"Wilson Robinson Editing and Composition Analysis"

In the film, In the Mood for Love, director Wong Kar-wai and cinematographer Christopher Doyle use symbolic framing and composition as well as meaningful editing in standalone scenes and moments that help the viewer understand and feel the struggles of the main characters. The most prominent and meaningful use of camera work in this film is utilized by showing the viewer scenes and moments through doorways, mirrors, and various objects, as seen in this scene here.
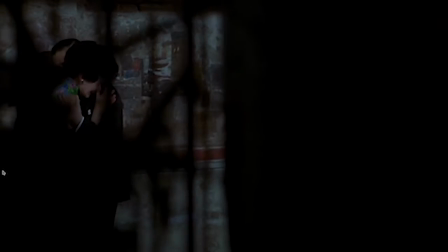0:25 I thought this technique was important because while watching I felt uneasy and nervous, like I was watching something I shouldn't be.
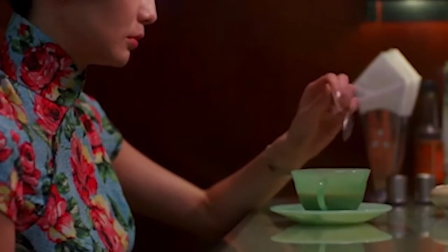0:32 And these emotions reflect what Mr. Chow and Miss Chan, played by Tony Leung and Maggie, Cheung,
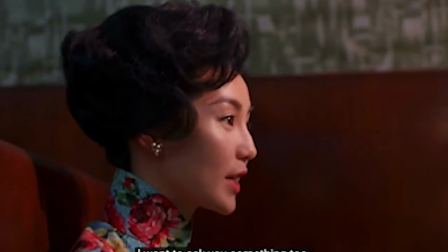0:38 must have felt as they are together, especially when in very close quarters to nosy neighbors who gossip and won't take any easy answers. Editing in this film also plays a big role in communicating emotions and theme. Throughout the film, scenes between Mr. Chow and Miss Chan begin in the middle of an interaction or abruptly, without context, of what's happening in the scene. This choice forces the viewer to really pay attention to their conversations and sometimes silent interactions to gather information and context on the situation.
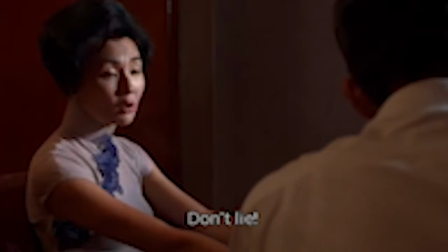1:09 This is prevalent in the scene where Miss Chan is pretending to confront her husband about his affair.
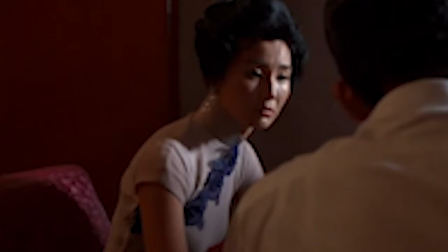1:13 The way the scene and scenes like it are presented to us in this way make the emotional high points so powerful for the viewer.
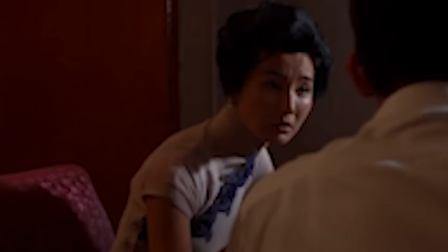1:20 When I was watching the scene and Miss Chan just collapses into Mr. Chow's arms, it hit me like a truck.
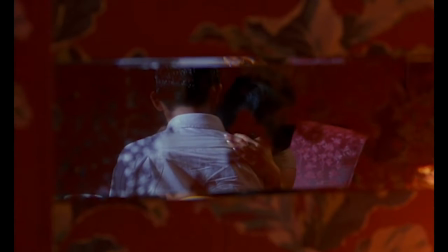1:25 And then when it cut to a shot where you were looking at them again through a reflection in the foreground, to see what was actually happening in the scene, it made me feel helpless. Even if I was eavesdropping in their conversation in person and not watching through a screen, there was nothing I could do to help. These two narrative elements of composition and editing intertwine to help the viewer gain a deeper understanding of the main character's complex relationship,
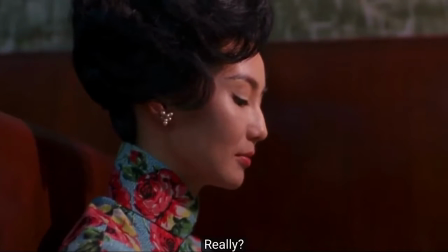1:47 as well as some of the themes and main ideas of the movie. One big idea of the film that I picked up on was sometimes things just aren't meant to be.
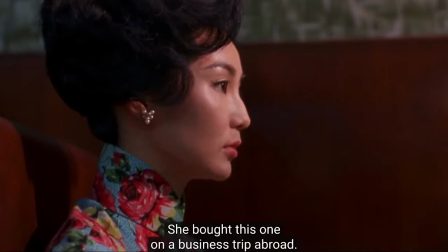1:55 As a viewer, you're helpless, yet forced to eavesdrop and stalk, from the beginning moments of the relationship to the slow and painful burnout. This relationship between narrative and narration, what the filmmakers are trying to say and the facets they are using to say them, makes this realization so impactful and leaves the viewer with a feeling of hopelessness. This film left me uneasy, yet somewhat grounded. At the end of the film, they didn't have a perfect romantic comedy relationship, but instead they only have the memories of powerful and beautiful moments together. And because I felt like I was actually sitting watching these scenes in person,
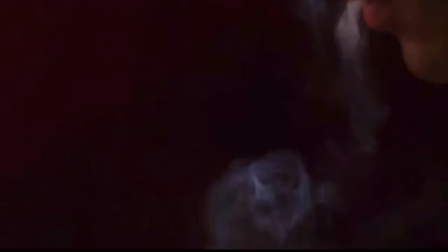2:33 the viewers and the main characters are left with the same emotions, as all of us realize it wasn't meant to be. 我仲以為得我一個人知添。